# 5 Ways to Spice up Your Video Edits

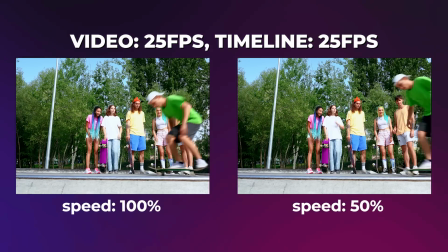(3:35)
If you have 25 fps video and a 25 fps timeline and you try to slow it down by 50 the video will just become
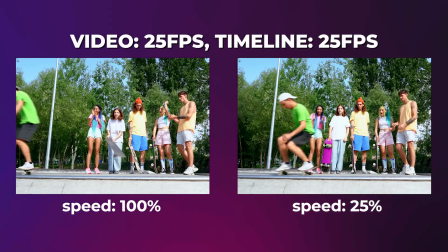(3:44)
12.5 fps and it's just going to look choppy the best way to go about this is if you plan on using a slow-mo shot shoot it in
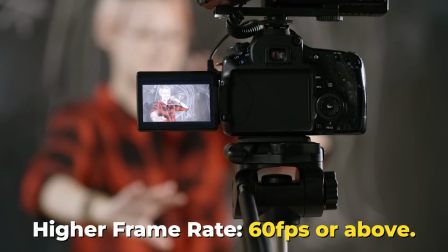(3:52)
a higher frame rate that way your footage has more frames to work with but in some cases you're stuck with 25 to 30 frames per
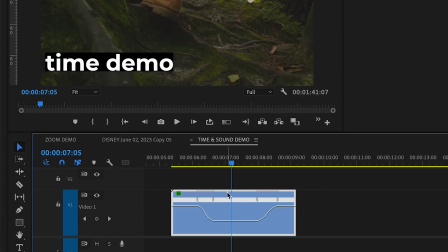(3:59)
second and you still gotta slow it down premiere can help you out you can press ctrl r or command r to go to the clip speed and duration
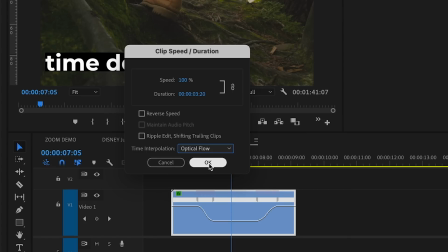(4:06)
window and here you can change the time interpolation to optical flow and basically this just predicts and add-ins new frames that didn't
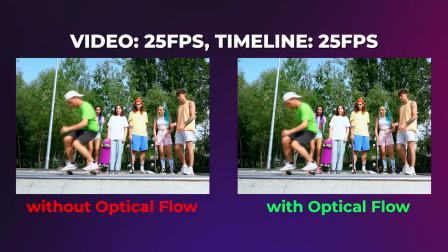(4:14)
exist before when we play it back it should look less choppy but if you look at the results it's not the most ideal nothing beats having the right frame rate for the job these edits are just getting spicier and spicier so you probably heard how important music is to your video a million times by now so let's just skip over that and let's jump straight into some fun effects that you can apply to your music and your sound effects to make it
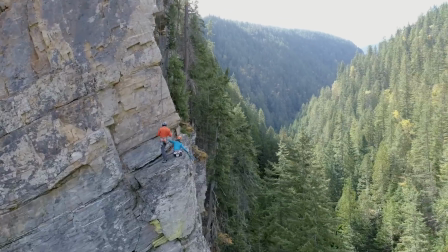(4:38)
more spicy. Today, we'll be adding sound to some mountain climbing stock footage. In order to convey the emotion of the scene, we need to find music that strengthens the storytelling.
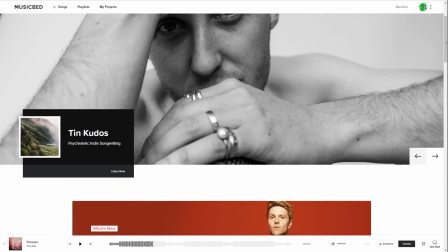(4:47)
And I know exactly where to find this. Musicbed. Musicbed is the sponsor of today's video, and they make finding music super easy.
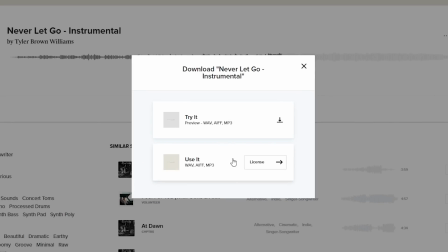(4:55)
Let's license and download Never Let Go Instrumental by Tyler Brown Williams. So I've imported all the stock footage, music, and sound effects into Premiere Pro. I made a quick edit. and I'm trying to imagine this as an intro to a travel vlog.
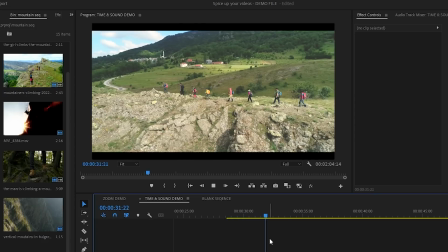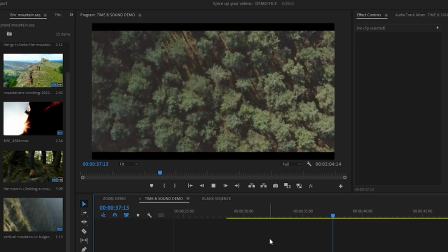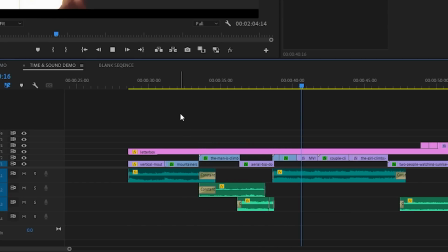(5:20)
Here I have a part where the music cuts out and the nature ambience comes in. I think I can make this a little bit more interesting and engaging.
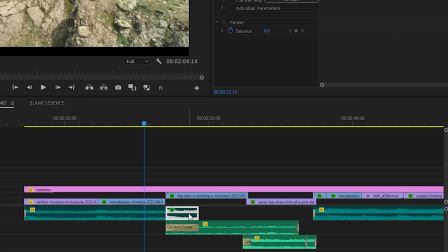(5:29)
Maybe instead of just fading out the music, I could use the pitch shifter effect that is built into Premiere to make the music pitch down at the end.
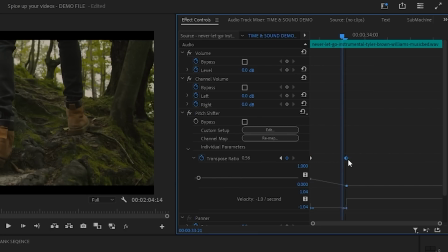(5:37)
A little bit like slowing down a vinyl. now we have a cool pitch down effect that goes into a cool nature break we could even copy this part and put it where the music comes back in and
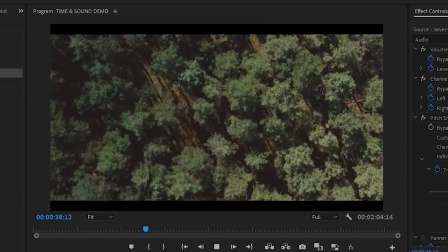(5:50)
instead of pitching it down we can pitch it up into the song again the reason I chose to not use the pitch shifter
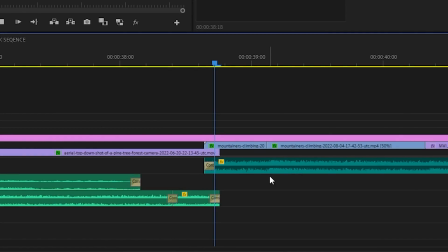(5:59)
at the beginning of where the song kicks back in is because I want to keep the big drum build up into the drop if I pitch up that part it would mess up the sound the next effect i want to show you is eq i'll be using the parametric equalizer effect using this you'll be able to manipulate any part of the sound's frequency it's a little hard to explain so let me just show you in this part of the song where the
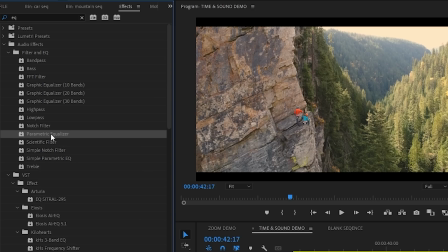(6:24)
drone flies away from the people climbing i think it would be cool if the music here sounds like it's coming from the people's
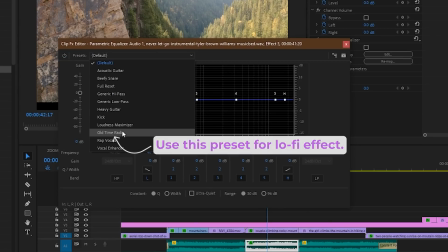(6:30)
speaker and as the drone pulls back the sound should feel like it's further out when we play it back it feels like the sound is coming from inside of the speaker but as it goes back out to the good quality in time with the cut it just feels so satisfying
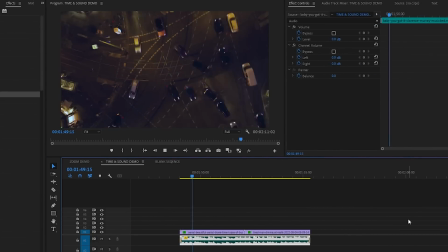(6:51)
let me show you another use case of EQ real quick if I jump into my little car sequence here I added the song baby you got it by Clarence Murray
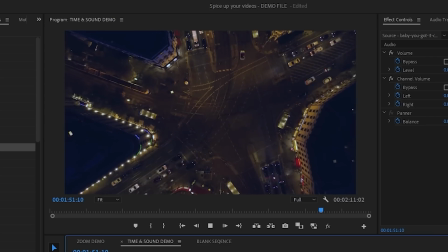(6:59)
also from music bed it's very uplifting but when it cuts to the guy acting stressed in the car it kind of contradicts itself.
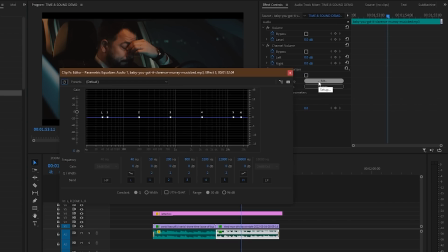(7:08)
What if I used EQ to make it sound like the music was coming from inside of the car?
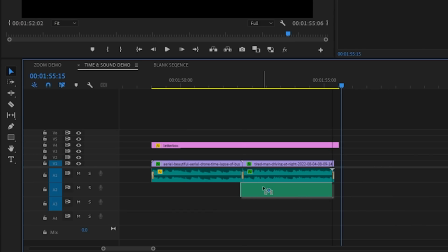(7:13)
And to glue this all together I will add in some car driving sound effects.
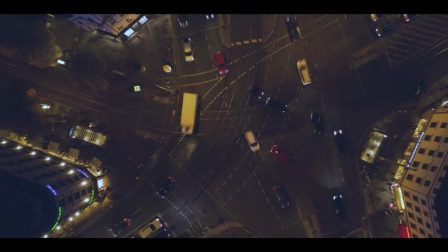Even with the song singing Baby You Got It, with this quick effect the vibe of the video makes it feel like he doesn't got it. So let's move over to the end of the sequence here. And this is where we run into the classic problem, where you want the music to end here, but at this moment it doesn't have the natural ending.